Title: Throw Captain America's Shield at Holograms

Hello everyone, so this is the second of my more recent shorts that I'm posting to this channel I had a lot of fun shooting this one Captain America shield is my favorite weapon in the MCU So I'll probably end up doing another video for the channel featuring Captain America shield some at some
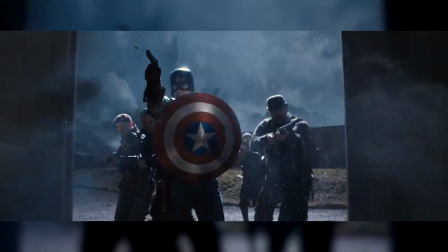1:48 point down the line But for this video I got the idea from watching Captain America the first adventure the further you get into that movie The
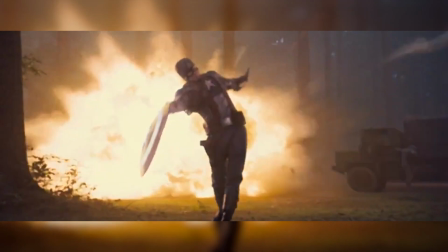1:54 less and less he relies on his sidearm and the more he relies on hand-to-hand combat and throwing his shield And I really wanted to get
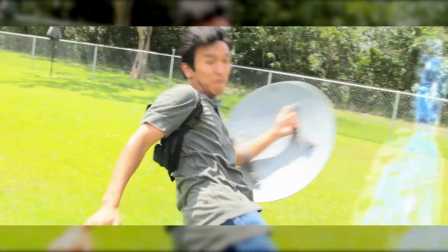2:00 that vibe into this short as far as the choreography goes I try to keep it as simple as I could and to help with like the cinematography and the choreography I ended up placing beanbags all over the yard and planning out where all the holograms were gonna be So no matter where I pointed the camera, I knew alright holograms gonna point up there and it also helped me with Performing the choreography because it gave me a place to point my gun and gave me a place to
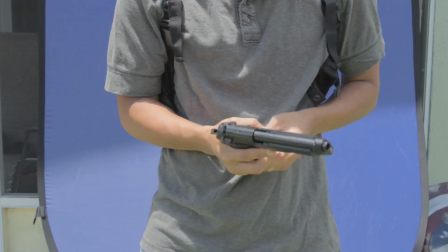2:24 strike while I was using Captain America's shield For the pistol I ended up going with an airsoft gun
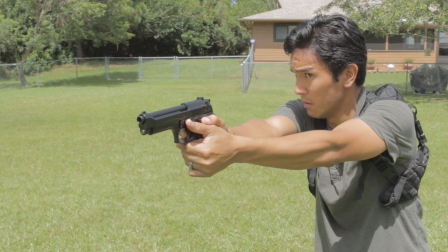2:29 a spring-loaded one not the gas part one with the actual physical blowback I didn't have the budget for that, so I ended up having to animate the slide in post, going frame by frame,
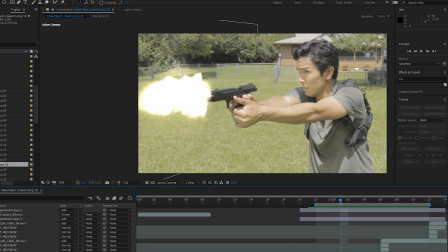2:37 adding some blurs here and there. And it's a simple effect when it gets down to it, it's just time consuming. And for the Caps of the America shield, I found this tan shield. It's a physical shield that you can buy, but I ended up having to paint it myself, and I'm not a prop master, and I ended up fudging the paint job a bit here and there,
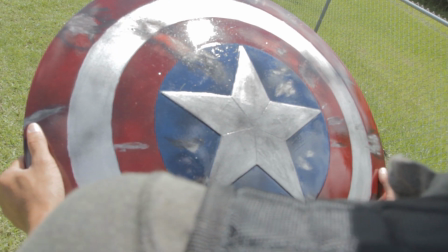2:54 so I ended up going with the battle damage, like the battle-worn ones to hide my mistakes. And you don't really get a really big close-up on a shield except for one shot. and if I was to do it again, I would definitely follow a couple more like guidelines and like painting like tutorials I find online with like Punish props and things like that.
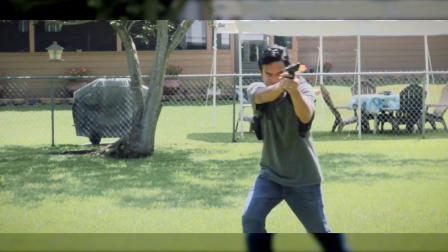3:11 As far as updating the effects, the only ones I did go back and touch up on were the hologram effects.
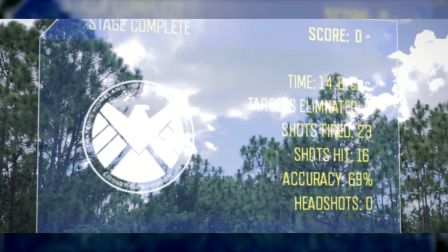3:16 And when I originally did this short, I had to create the holograms from scratch with a combination of Photoshop and After Effects. And they turned it all right, but they didn't feel like they belonged in the shot. In my opinion, they felt a little too clean.
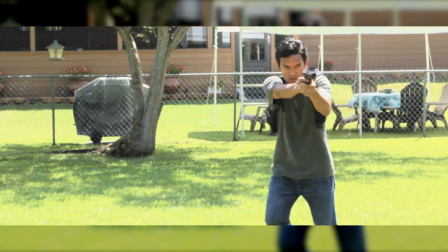3:28 So what I ended up doing was going back with Red Giant Universe's Hollow Matrix just to
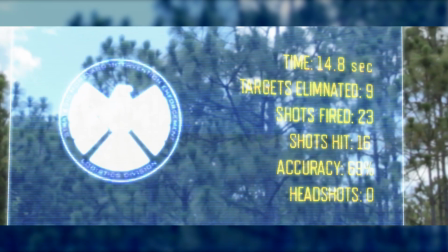3:33 dirty up the holograms a bit with a little bit more noise and flicker and you can see the scan lines in these ones.
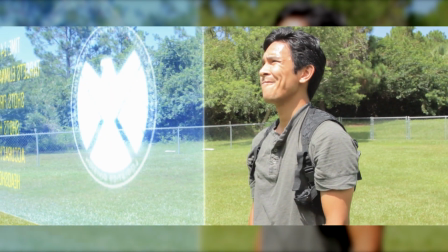3:39 I think that it just makes it feel a little bit more believable, a little bit more real because sometimes when I look at effects that I do and they don't look right, it's because they look too clean. So really what I was going back and doing for the holograms at least was just dirtying them up a bit. And for the entire short, I shot this handheld on a shoulder rig, which means there was no lockdown shots in this entire short. and I had to go back with all the hologram shots, especially with one with like a CG shield. I had to go back and track all of those, which is like 80% of the shots. And I'd used anything I can think of to track the shots. I used them to built in After Effects 2D and 3D tracking. I tracked some of the shots with Mocha AE. And for the more complicated shots, especially the ones with the digital shield, I ended up using PF track just to make sure everything was aligned properly and make sure that everything was set up in the digital space and make sure that the shield looked as real as possible.
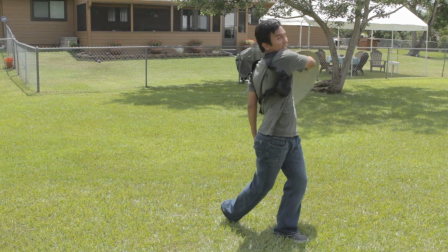4:31 The shield throw ended up being one of the more easier effects to pull off, ironically.
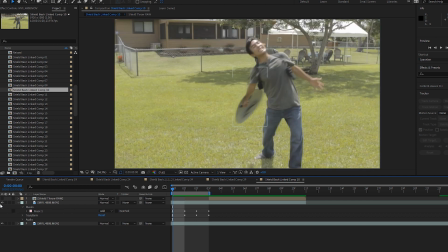4:35 For the shot of me throwing the shield towards the camera, I shot a shot of me with and without the shield and stitched them together in post.
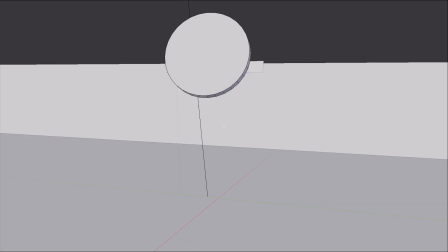4:42 For the shot of the shield bouncing off the hologram, I ended up using Blender 3D and their physics simulator. And I did it that way because I didn't want to mess with the logistics of me catching either the physical or a CG shield and have it make it look convincing. And it just made less shots for me to work on, less shots to render out. and it made sense narrowly too. It wouldn't make sense to have some Joe Schmo pick up the shield and have it thrown perfectly and come back to him. So it's just this happy little medium that less work in post and made sense for the story. As far as changes go, I've talked about updating the holograms with Holland Matrix, but the biggest thing I would change is that I would not shoot this in the middle of summer.
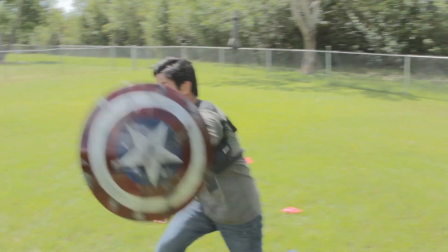5:19 I have no idea what I was thinking. And I live in Florida and the Florida heat was just unbearable.
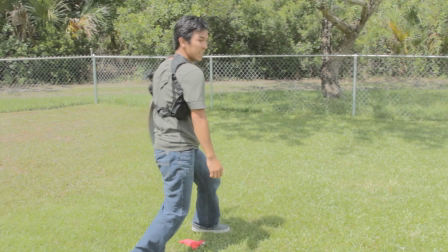5:24 You can see it in a couple of shots of Mila just dripping sweat.